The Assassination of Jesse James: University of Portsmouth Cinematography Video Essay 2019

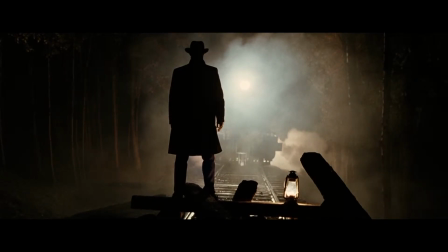As the train approaches him in frame, the scene is still merely lit by a single 5K on the train and lanterns each figure is holding,
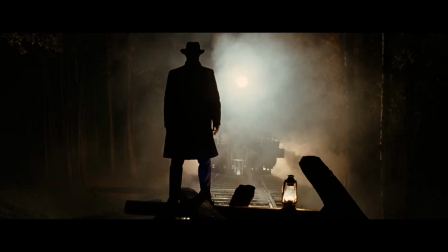dim 300-watt bulbs with flicker generators. But it now is also clear that bright runner lights on the side of the train are also visible to illuminate the smoke which so viciously pours out from underneath and the sides.
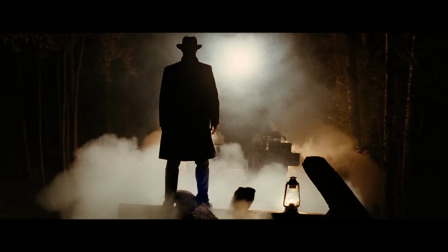As it halts, smoke erupts upwards, filling the frame,
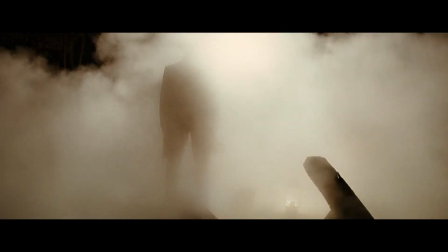engulfing Jesse as he is being pulled into the depths of hell, a visual motif reminiscent of Martin Scorsese's Taxi Driver.
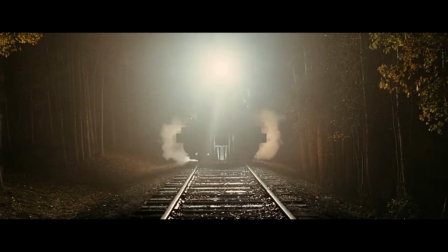During the shots facing the front of the train, Deakins places a reflector to catch some of the bounce off of the 5K to illuminate the front,
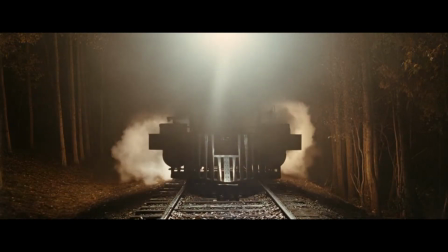as well as a number of gag lights under the train to illuminate the smoke as it pours out the front.
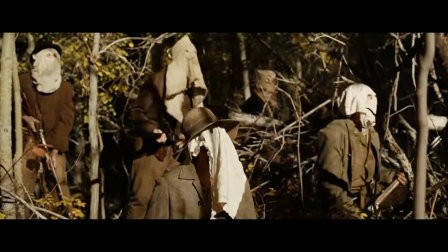As he does for most of the film, Deakins keeps the camera either static or with minor tilts and pans,
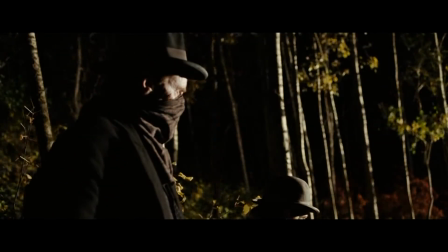mirroring the calm and collective nature of Jesse in the scene.
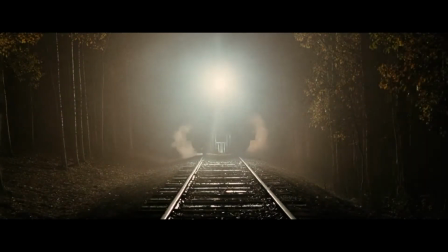The only exception to this is the opposing chaos the train represents. in the powerful shot where it hits the camera,
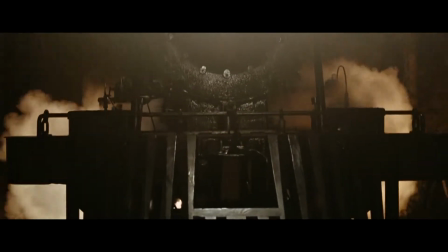juddering vigorously as it is pushed back, a jarring interruption to the train's path.
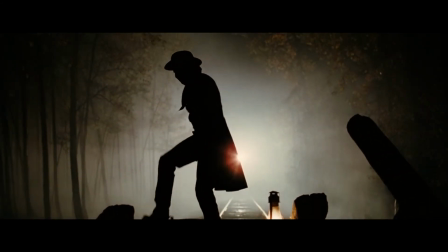The design and blocking of the scene is also very carefully thought out in order to best encapsulate the empty soul of Jesse James.
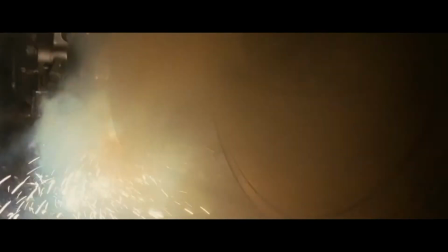Set in the dark, remote woodland of rural Missouri, Jesse stands and is always framed, alone, whilst his men gather at the side of the track in a group.
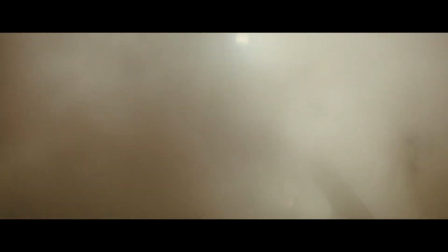Whilst they wear white bags over their heads, Jesse and his brother Frank don a far more sleek and simple black bandana across their face,
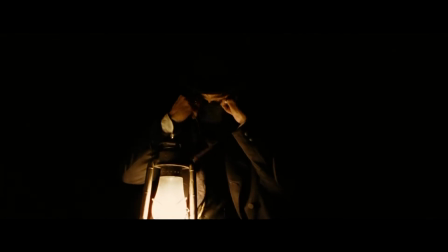setting them aside as protagonists in the heist.
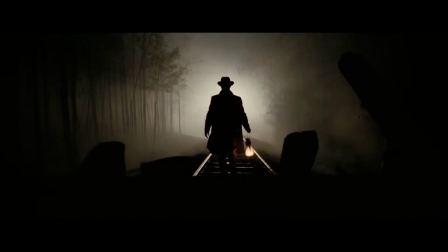The colour palette conforms to one of the two consistent shades in the film, a deep and unsettling yellow, caused by the light from the flickering lanterns.
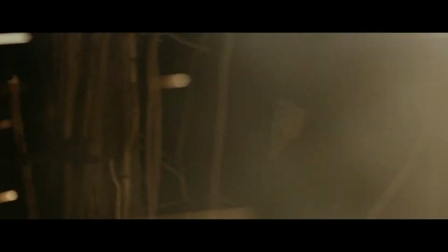Whilst in many films orange can be associated with feelings of warmth and comfort, in this film I as an audience member received more of a deadly,
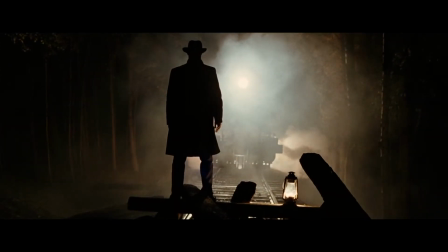burning sensation from this grade, connoting the idea of the unstable and reckless desire that resides in these men's hearts. With regards to sound, there are two pieces of audio which add gravity to the sequence. The first is the diegetic, ominous sound of the train approaching. This begins just as the audience sees the distant light of the train approaching, starting the height of the building tension,
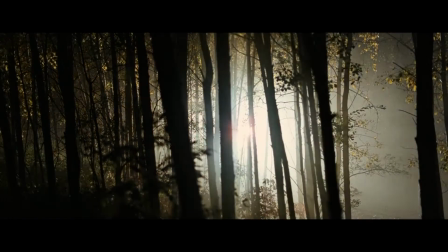and emphasising the impending power of the 400,000-pound bullet which has arrived.
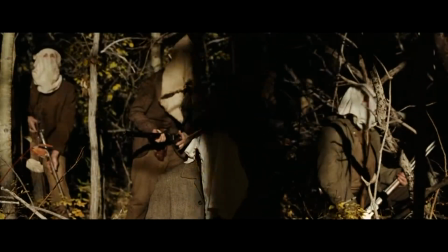This is then briefly faded out, to make way for the powerful piece of theme music which is present throughout the film, composed by Nick Cave and Warren Ellis.
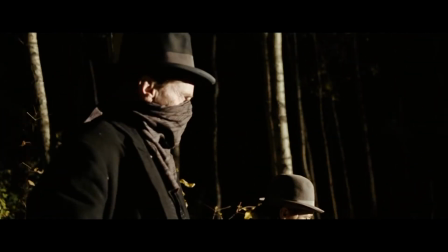The music perfectly instills a sense of oncoming dread in the audience, seemingly to represent the thematic weight of the train,
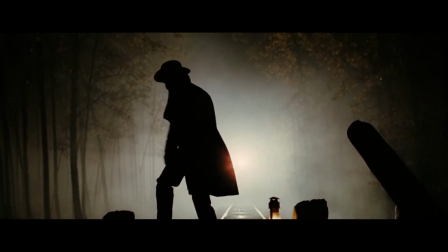but of course as the scene develops, and is consistent throughout the film, the audience becomes aware that this is the theme music for the oncoming dread that is Jesse.
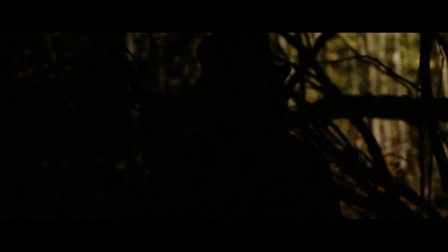In the pinnacle shot of the train approaching the camera, and subsequently hitting it with force, the diegetic sound of the train is reintroduced,
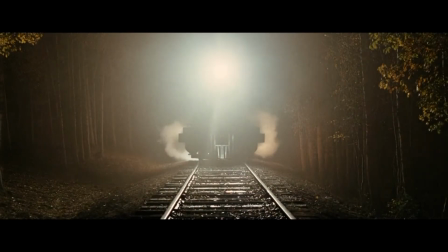getting louder and louder, until the booming impact of it colliding with the audience.
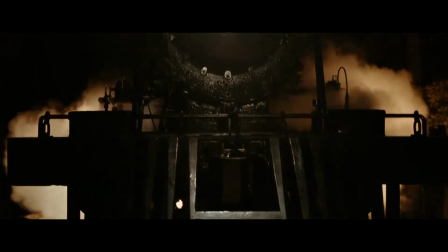As the camera shakes under the impact of the train pushing it forward, the sound is overwhelming.
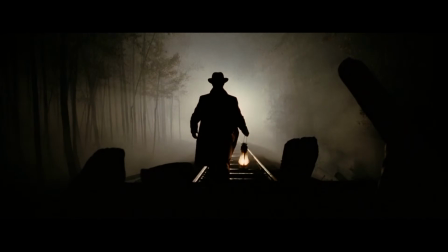The weight of the audio continues to build as the brakes violently screech,
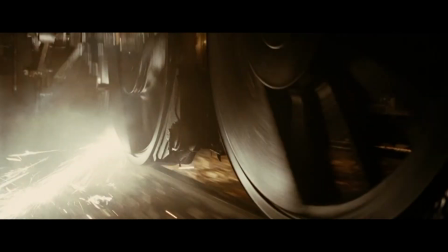sparks fly, and the train gradually comes to a halt under the resistance of Jesse.
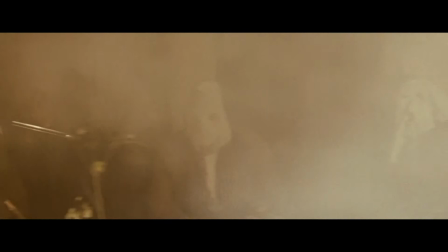The simplicity of the sound design perfectly complements both the intensity and realism of the scene,
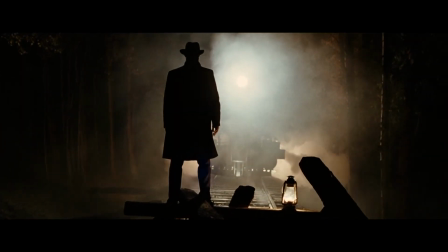and the calm and collective manner in which Jesse and his gang execute the mission.
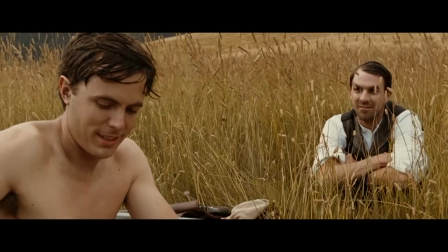I hope this video essay successfully demonstrates why this scene is so impactful, from a film which I believe to be one of the best of the 21st century,
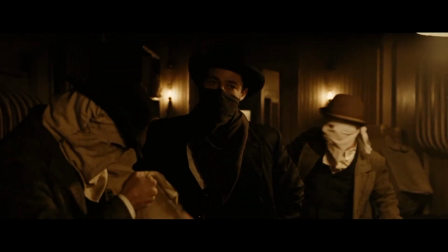a beautiful balance of stunning cinematography and dynamic,
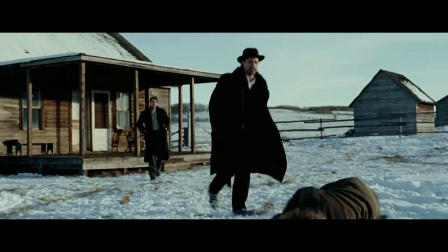engaging relationships and character developments, which managed to maintain my undivided attention through a hefty 2 hours and 40 minutes.
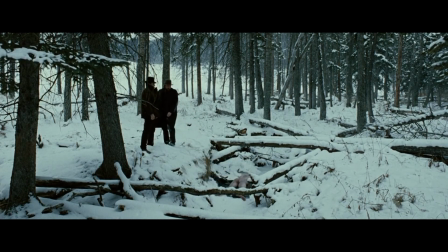With this film, amongst his many other masterpieces, Deakins has solidified himself as my favourite cinematographer,
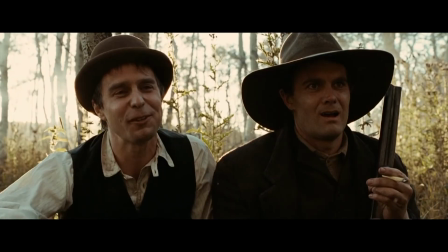and an individual from which much can be learned, putting his mark on a variety of wonderful filmic styles,
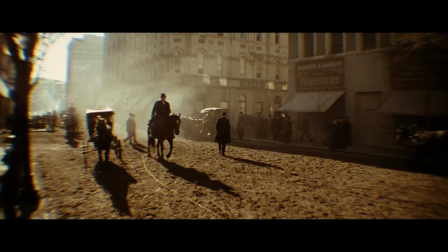always moving forward with the times.